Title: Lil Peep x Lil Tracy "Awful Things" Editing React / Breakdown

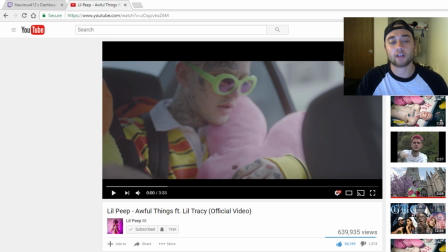0:00 Yo, what is going on, guys? Today we got another episode of Editing Reaction Breakdowns. Today we're doing Lil Peep, Awful Things featuring Lil Tracy. Brand new music video that just came out. It's a pretty dope music video. Not too much editing, but there is some editing that I want to talk about. I also want to talk about how it was filmed. But on a little side note, we're doing this episode in my brand new apartment right here.
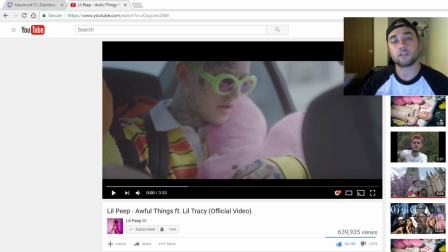0:16 So I've got a vlog coming showing you guys a little bit of that. I'm going to be showing you guys my setup too for editing, for YouTube, for gaming. So if you guys are interested in that, make sure you turn on my notifications. But anyways, guys, let's get right into this reaction breakdown.
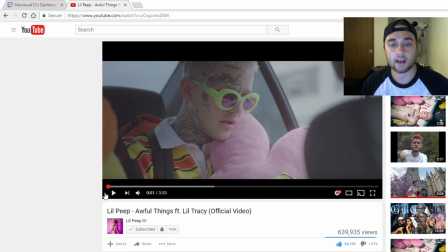0:28 Okay, guys, so the first thing that I want to point out is, first of all, the quality of this camera and basically this entire production of this video is insanely good. You can tell that they're using some red cameras, maybe some like 8K or 10K, some really good lenses. It's a very sharp image. Probably paid a lot for this.
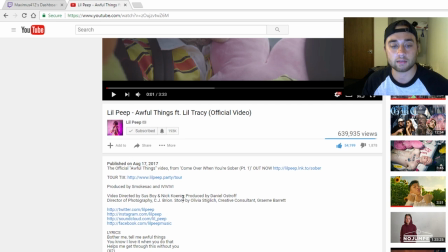0:45 And if we go down here to description, we can see that the video was directed by two people, produced by another person, and then the DP, CJ, Brian, and then a whole story creative consultant. So there's a whole team working on this to try and make this crazy video, already up to almost 1 million views.
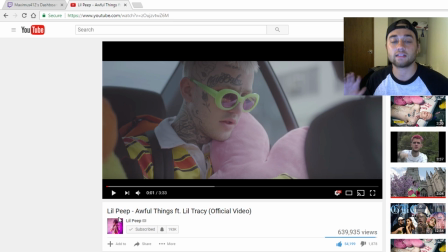1:01 So I can see this blowing up.
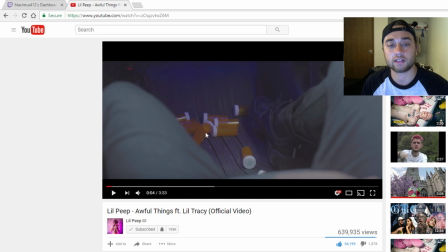1:02 You can see right here, just a little subtle thing, there's a blue black light that's placed right here just to give these pill bottles a little bit more emphasis and to reflect some cool looking light on them.
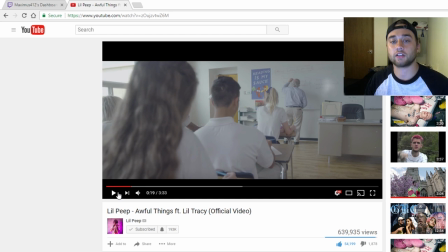1:11 So in these few scenes right here, I want you guys to pay attention to the way the camera is panning slowly, because it really makes it really cinematic. So this is all in slow motion, but just pay attention to the way the camera is panning across, creating that cool setting.
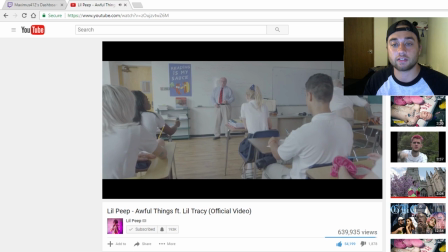1:27 And then from right here it kind of zooms out just to add a little bit more emphasis, and then you'll see it zoom out one more time right here, a little bit right here too.
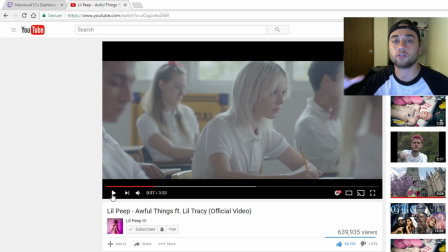1:35 So make sure whenever you guys are filming your stuff, you can use that kind of like slow zoom out just to create more of an effect and more like feeling to your scene. Sometimes it's not the best just to keep one still image on a tripod. Sometimes it's good to use your motion and just keyframe a little bit of motion if you want to recreate that camera motion, or just do it dolly and just slide your camera back.
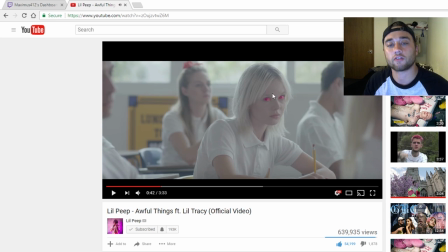1:53 And then right here we're seeing our first little effect. It's pretty simple.
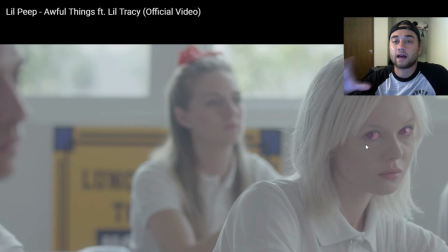1:56 So all they're doing right here is just masking out the eyes, and what they're doing is they're making the opacity keyframe from 0 to 100, so it kind of like fades into being more red. So if I go frame by frame here full screen, you can see that it's kind of growing into that nice red look,
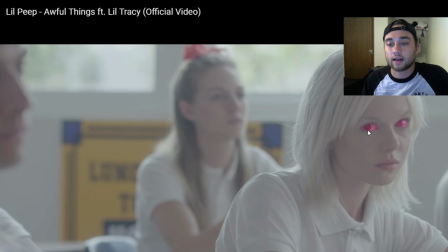2:10 and all they're using is the pen tool and After Effects, drawing over the eyes and making a nice little mask. So if you guys look up my glowing eyes effect, I talk about exactly how to do this, masking out the eyes, and then I even show how to add a glow effect onto that.
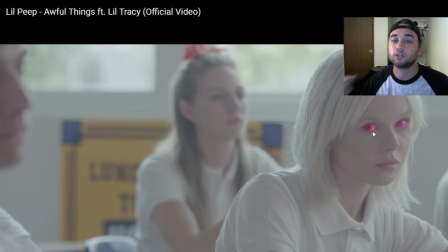2:22 But if you guys want to learn how to mask out the eyes like this, that effect will teach you step by step exactly what you need to know for that. So a little bit of a more blue color grade,
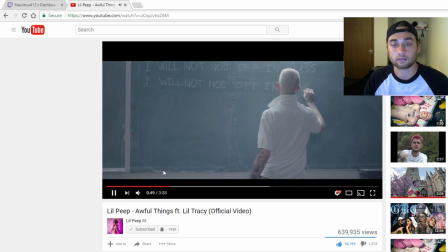2:30 just kind of changing for the mood right here. That's one thing I picked up just from this scene. And then you can even see right here that there's a light coming down right on his head. So like I said, the production in this is really good. They really nailed the lighting to create like a really cool look, and even like the art design of all this stuff.
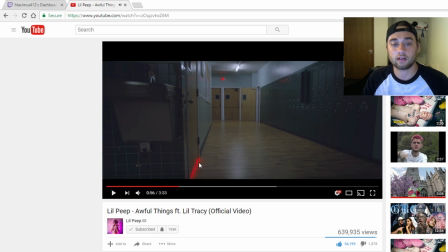2:47 So another thing right here, we're just having a little bit of glow. If you take that eye effect tutorial like I was talking about and you just mask out underneath here and you create that glow, you could do the same exact thing. And right here we're just seeing a little bit of a bright red color grade fading out.
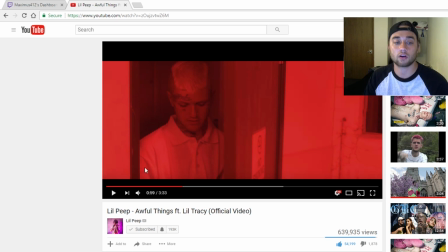3:02 So what they're doing is just changing their lumetri color panels to make it pure red, and then they're keyframing that and just scaling it down to normal.
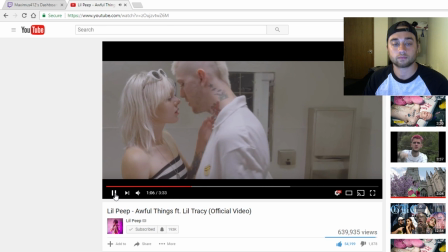3:10 And we're seeing some of that glowing eyes again like I was talking about. And then here's where all the crazy shit starts to happen.
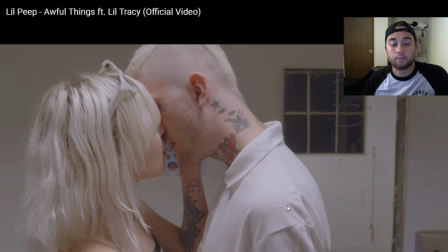3:18 So let me kind of slow this down and break this down for you. Okay guys, so right whenever the beat drops, there's just one little invert effect right here with a lot of purple over it.
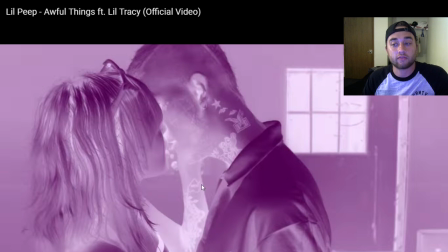3:27 So they might have, so I'm pretty sure they inverted it and then just changed the lumetri to purple,
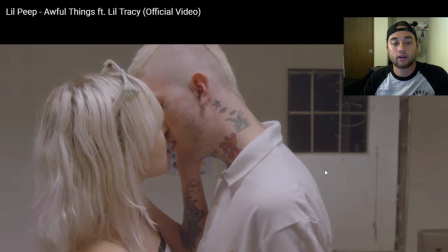3:31 or they added like a purple mask over it just for one tiny frame right when the beat drops.
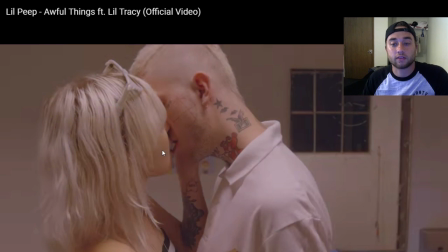3:36 And then we're seeing immediately a lot of different things. The first thing that we're seeing is changing the
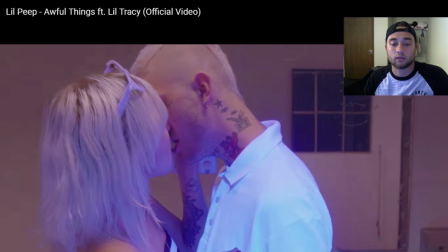3:43 lumetri color panels to create this red background look, and we're also seeing some actual in-person lighting. So what they're doing is taking one of those backlights and moving it towards them so that all the whites glow up. So you'd have to actually buy a black light maybe from Amazon.
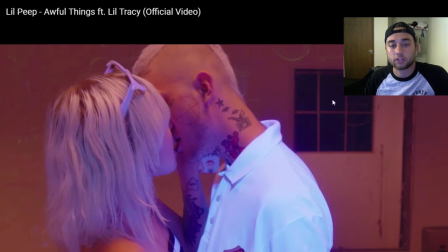3:56 And then you're seeing that the background is also changing red here. I'm pretty sure that's just from color grade.
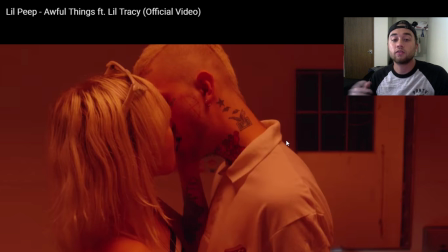4:01 That's not any in-person stuff. You can do that just in your lumetri color panel.